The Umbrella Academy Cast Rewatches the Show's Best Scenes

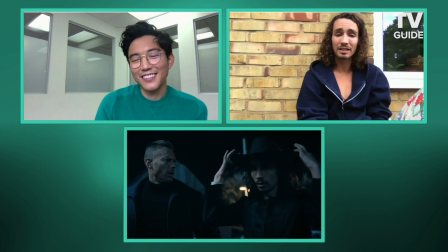8:00 i love your cowboy hat yeah little little dallas i'm going to try and keep hold of that if we if you're about to hold on
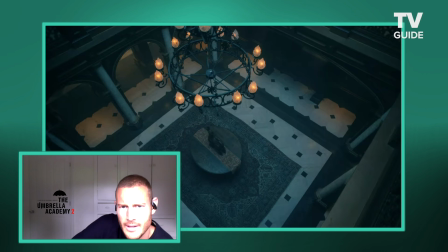8:09 to that for dear life and make you dance and this
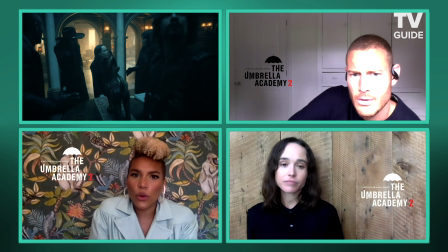8:14 moment here this when we were right this was the last thing we shot in season two oh
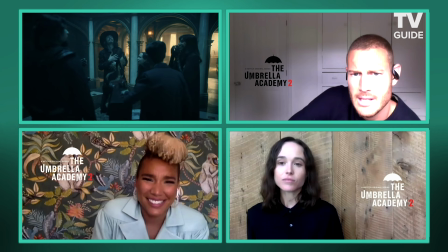8:18 yeah it was the last yeah the very last thing we shot but being inside the house this was like a
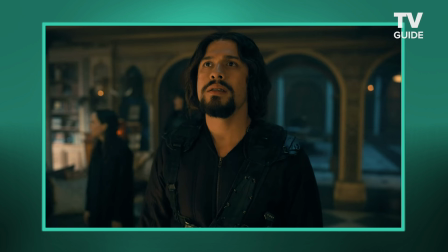8:25 really fun part because we hadn't done a scene inside the house this was actually the first time of actually stepping in so it was really you really have to act.
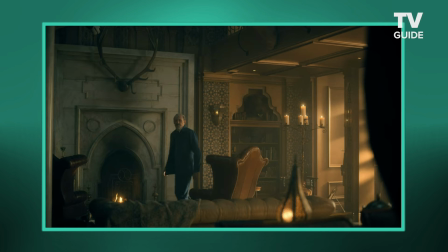8:32 I thought so.
Why is there a painting of Ben over the mantel, please?
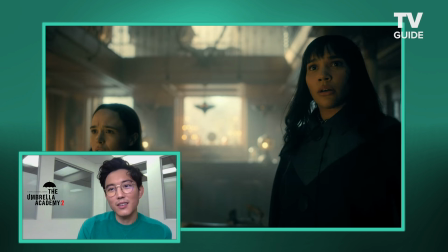8:39 I knew he'd show up eventually.
Here we see Dad, which is shocking for the family, because they didn't expect him to be here.
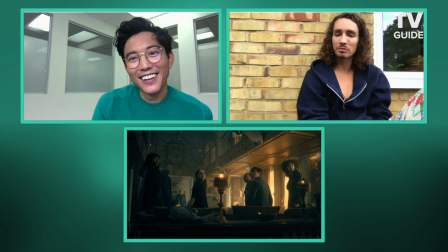8:48 And then there are these shadowy figures on the landing.
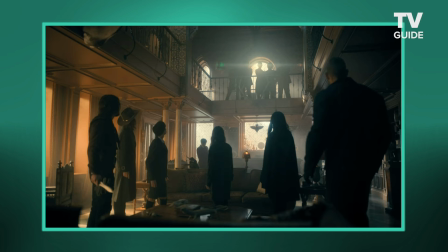8:53 Who are these? These twerps. Ooh!
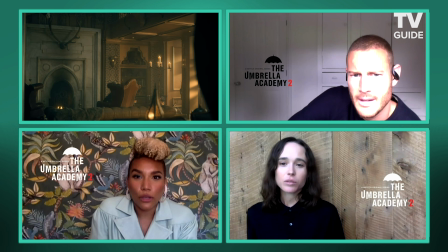8:58 Dad, who the hell are these assholes?
Yes! What's gonna happen? Who are those people? We had to wait for a while because the final page was...
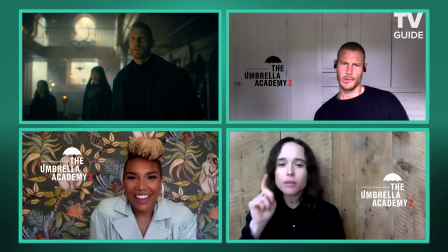9:12 Steve likes to keep the last page from us. Yeah, it was literally only a couple of days before we shot it.
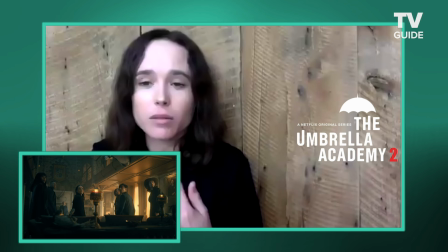9:19 He didn't tell us about the Ben thing. Like we knew, at least for me, I knew the Sparrow Academy thing.
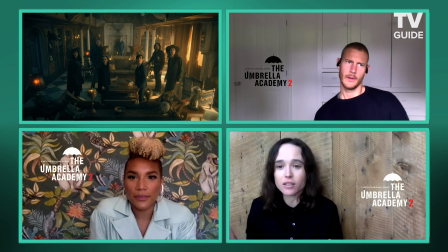9:26 But the Ben thing, I was like... Yeah, Ben was, yeah, that was actually a true shot.
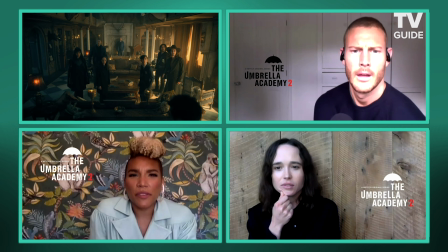9:32 Or did you guys know that? And I was just out of the room. No, I don't think I knew that initially, but then like Justin didn't leave town and I was like, aren't you done?
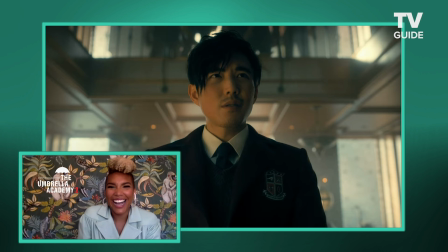9:40 Why are you still here? He's like, I'm not allowed to tell.
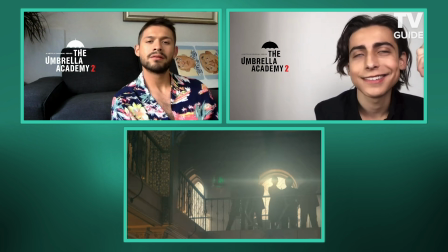9:44 I was very surprised that he was going to include the cube as part of the Sparrow Academy.
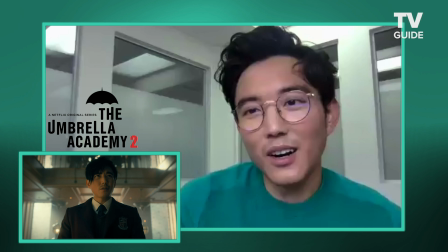9:53 Oh my God. I love what they did with his hair as well, made his hair more edgier and stuff. Those extensions, that's so good.
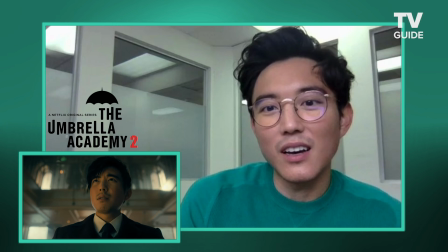10:00 We actually went through about 20 iterations of the hair situation. Essentially, they wanted it to be as different from Ben's hair as possible.
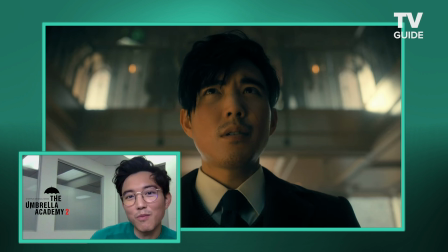10:10 Ben's hair is quite perfectly coiffed. So they wanted something to be messier, longer.
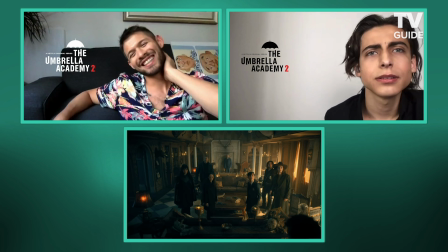10:16 You can't really see quite clearly here, but there's a couple of blue streaks there. I like to call it my ode to My Chemical Romance.
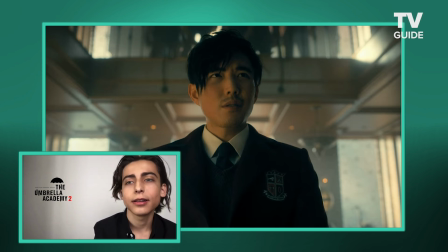10:25 We don't get scenes with Justin or we treat him like the crew or cameras when we're doing a scene.
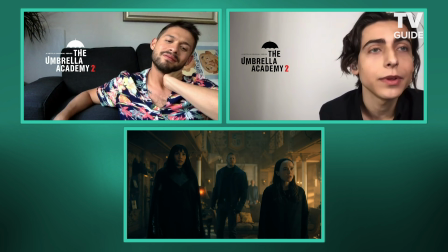10:31 We have to block all of that out because he's a ghost, so none of us can actually see him.
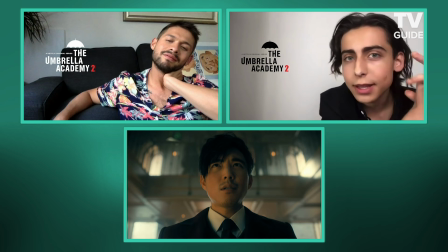10:36 So it'll be nice to have some interactions with the character of Justin or whoever he might be playing next. The first version of the scene, Klaus was supposed to be the one who sees me first. And he says, Ben.
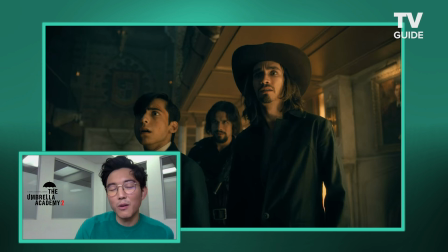10:50 It was nice to have that moment with Ben and Klaus. but actually they decided to change it because they didn't want the audience to be confused,
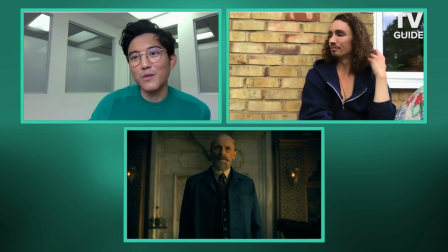10:58 thinking that Klaus was the only one who could see Ben again. So they sort of changed it, and so everyone just says,
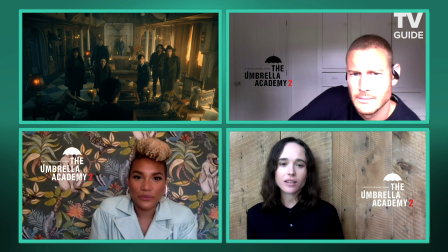11:06 which I think is pretty funny and very, you know, like our family to do that. It's such a good cliffhanger. I can't. Oh, it's so good.